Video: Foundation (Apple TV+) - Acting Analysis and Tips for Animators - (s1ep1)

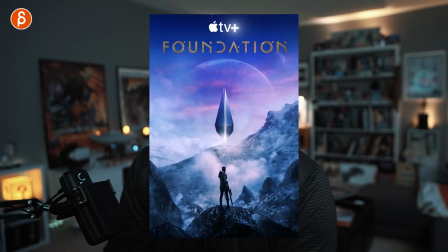0:00 Welcome back to an acting analysis and tips for animators and today I'm going to take a look at episode one of season one of Foundation currently on Apple Plus and I'm going to cover things like outside influences on the character,
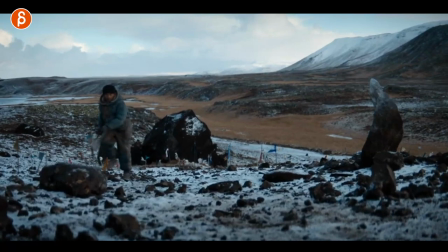0:08 performance anticipation, surface influences on a character and off-screen awareness for the character. So let's go. Now before I go into all these clips hi my name is JD and I do acting analysis tips like these.
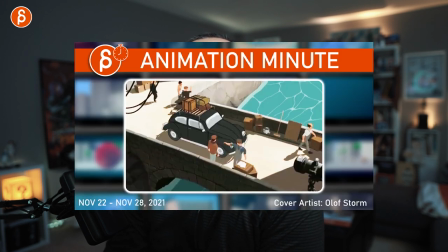0:21 I do animation analysis tips, I do animation lectures, I do animation news, I do re-reviews, product reviews, I do a bunch of stuff. This is the pitch at the beginning. Check out my channel, browse around if you like it, subscribe and if you don't maybe i'll convince you later but that's it for the pitch let's get into the sequences first up we have
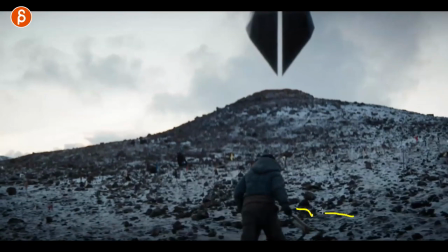0:36 this one and i want to talk about something that is not super used in student work and sometimes not
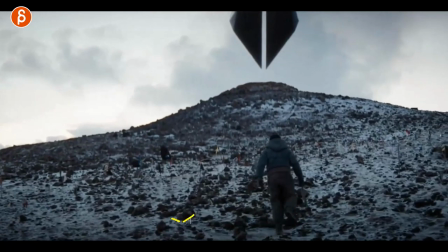0:41 even in movies or tv shows it's the surface properties right so you got rocky terrain it's not going to be super smooth to walk on you can see he has to kind of look at sometimes very determined it's not super looking at where to go but the steps are not going to be very very even you can see that they're going to
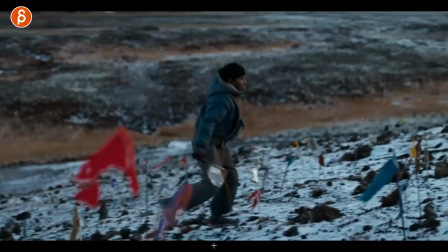0:56 step on things going to roll off differently and sometimes depending on how the surface goes where we see here there is snow so it could
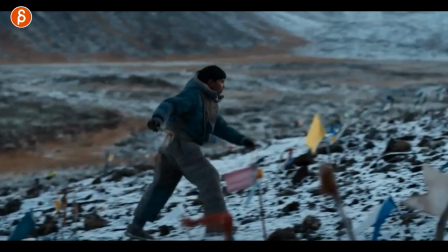1:03 be potentially slippery so as we move forward you can see what the character does here takes a step and slips now he's
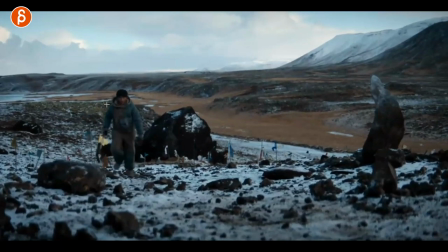1:09 in a hurry he's very determined he's not you know maybe a bit nervous so you have to factor in what is the state of mind of the character what is their objective they need to go do they look for something but with all of that to me it's always interesting what are they walking on and what are they
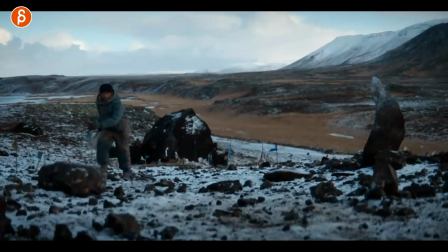1:22 wearing and the combination of those two is going to change your walk is going to change just the way the mechanics work instead of always
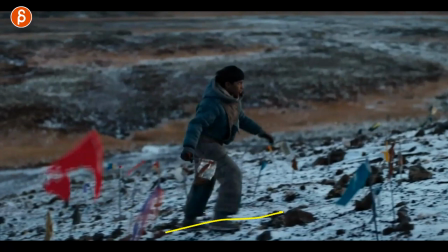1:29 having something where a character is on a flat surface think about or is it something on a slope are they something on something that is slippery or
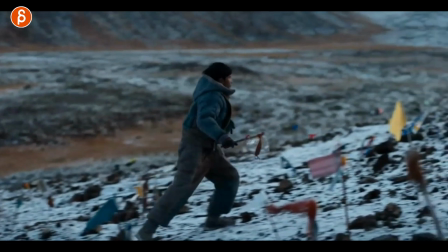1:37 sticky or whatever it is to me this is something that's under used in shots especially by students so i highly recommend to think about the surface
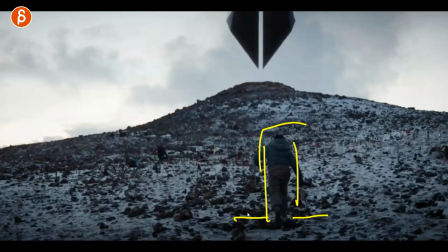1:44 properties and how that influences your character especially the body mechanics this was a cool moment is something that i bring up a lot in some of those acting analysis
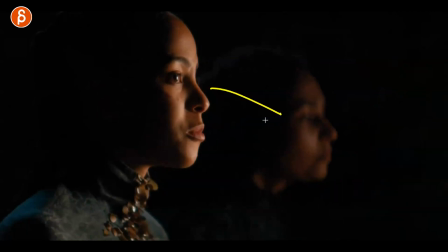1:51 clips is that if you have lip sync and you have two characters the other character doesn't have to be clearly visible now this character at one point we switch over and focus is on her but it's very blurry so you have a lot of freedom in terms of lip sync for animation and
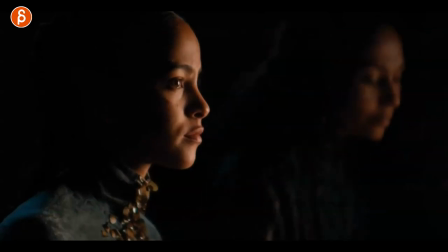2:05 it's all about her listening and reacting and there's a lot in there as she gets ready you can see this character already spoke to her off screen she comes into the scene and i love this it's one of the main things why i'm bringing this up here as she's about to start she has
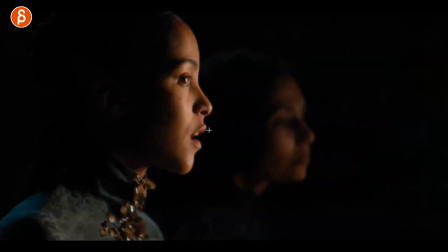2:18 that look over and she's patient with the head turn and the mouth opening but then she goes back and then she starts talking it's a little things like that that i love in performances where it's not just an action and then you got your lip sync and then you have your animation that just matches
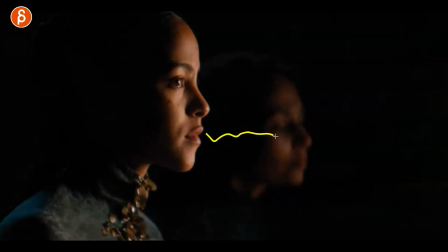2:32 that lip sync so to me it's always think about before your character starts talking what could you do before that is it acknowledging the character the environment is there some other thought process that goes on and ashley continues on and she says all that stuff you
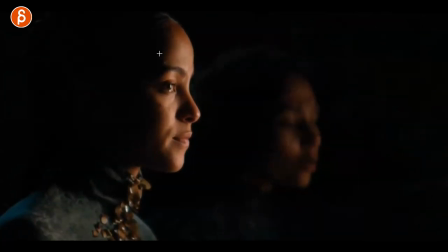2:46 see the reply you see you hear and kind of see the replies and what i love are her reactions in that you can see that there's something that's very emotional she has to kind of she kind of breaks contact from she's really invested in in looking at this here kind of long memories there but
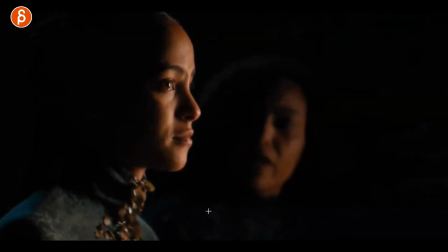3:02 you can see that reaction and then she kind of collects herself and she has the anticipation of no so tiny little head shakes in there again just little bit little bit as this character's talking half sign in the shadow again less to animate and then she goes no she has a bigger move of
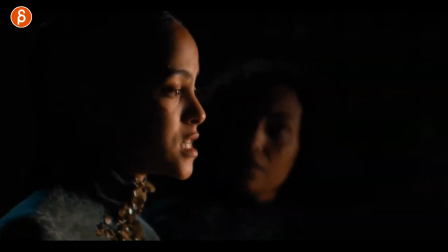3:17 or bigger not an outburst but no and then you know she explains her position there but again to me it's a really cool setup of we constantly are focused on this character and even though you have lip sync with two characters you don't really have to worry from an animation point of view
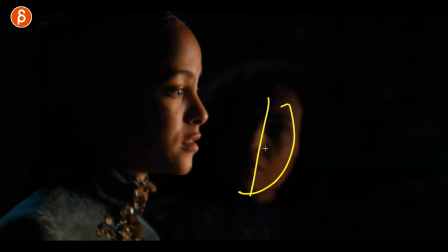3:33 how much you have to animate again this is very freeing in terms of only half is visible and blurry so it's all about this character
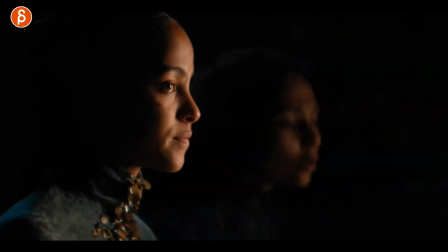3:40 a talking but also reacting and that's what i love about this is that you can see the thought process and the emotional reaction to
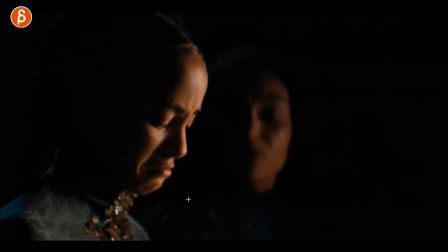3:47 what she's listening to so think about that when you have a two-character dialogue you don't always have to have two characters visible or do lip sync on both